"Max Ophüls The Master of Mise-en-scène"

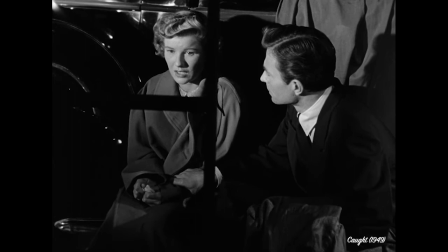(4:36)
Ophüls uses this technique to add texture and innovation in framing of images. For example, here in the movie Cult, the ladder divided the frame into three sections and characters forced to this corner.
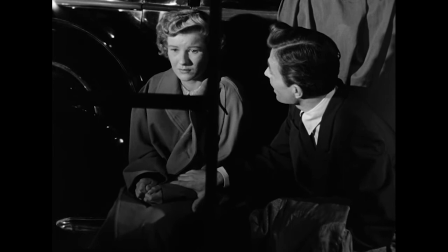(4:54) It conveys the dramatic situation when the woman is under pressure
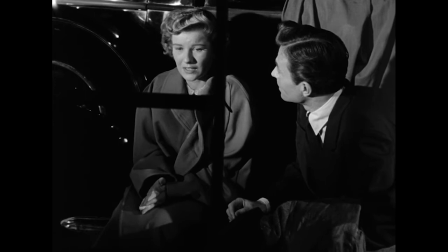(5:00) to make a key decision for her life. I know what happens to a child whose parents haven't got anything.
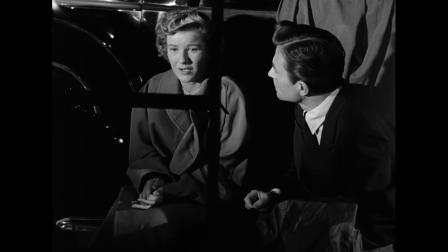(5:06) That's why you came back to him, isn't it? No, I came back for my baby, for his future. I want security.
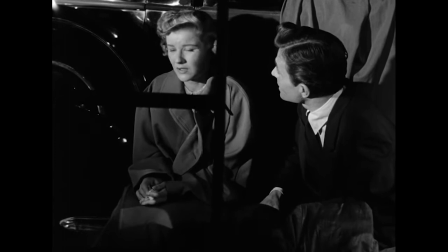(5:11) You want money. Isn't that why you married him? No, for security? No, I thought I loved him. You mean you made yourself think that?
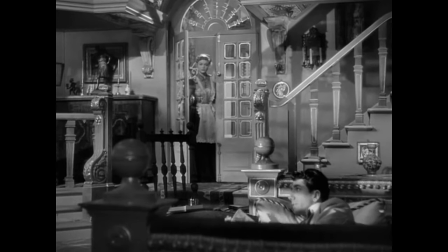(5:22)
In this scene from the movie La Ronde, composition and framing are full of horizontal and vertical lines.
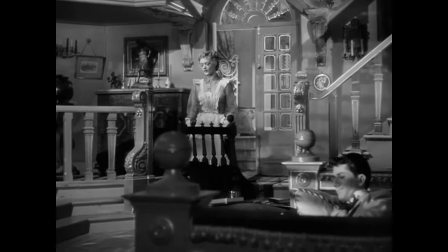(5:32)
The lines are coming out from set designing.
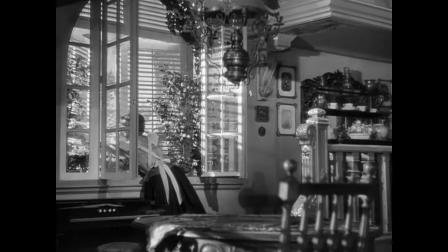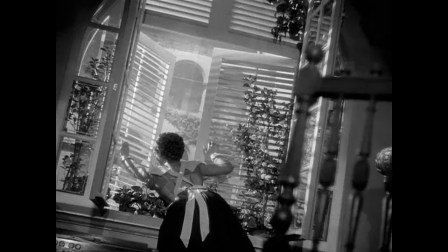(5:41)
Chairs, windows, railing,
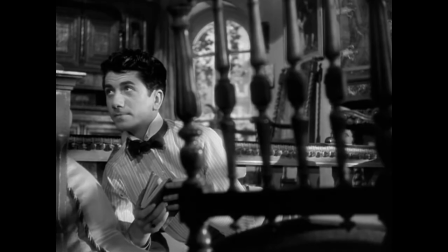(5:48)
doors, in different layers and in Dutch angle shots.
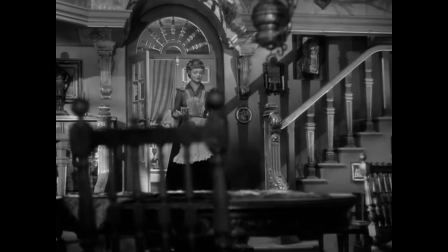(5:54)
It conveys unstable feeling of character.
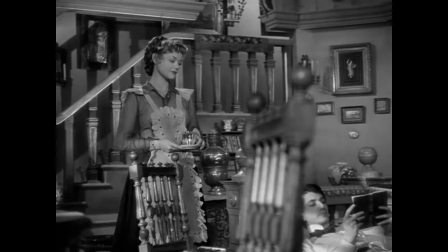(5:57)
In addition, these lines create texture in images, which is rich in aesthetic aspects.
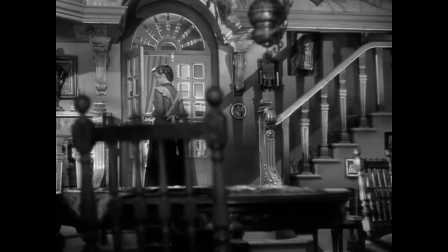(6:07)
We should consider that depth cues in mise-en-scène created three-dimensional abstract space.
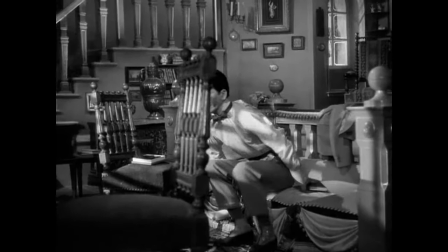(6:13)
This mise-en-scène make a dynamic relation between foreground and background.
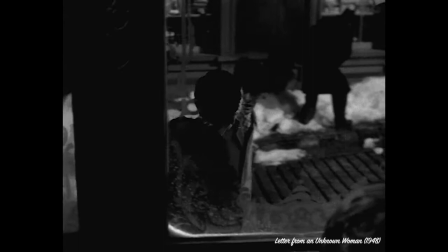(6:23)
Max Ophüls movies have been considered as a theatrical style filmmaking,
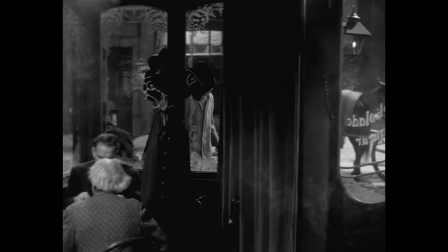(6:29)
but they are more cinematic than any other movies, because his movies are relying deeply on camera and its movement.
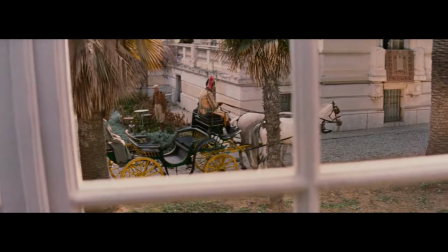(6:39)
The camera that prevent to judge, also it seems that it's just curious.
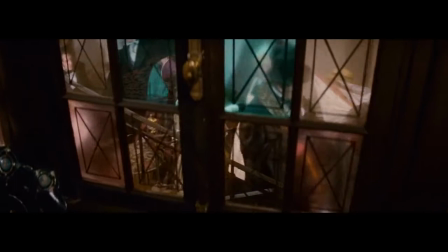(6:47)
The camera dances, whereas multi-level set hides the dancing camera.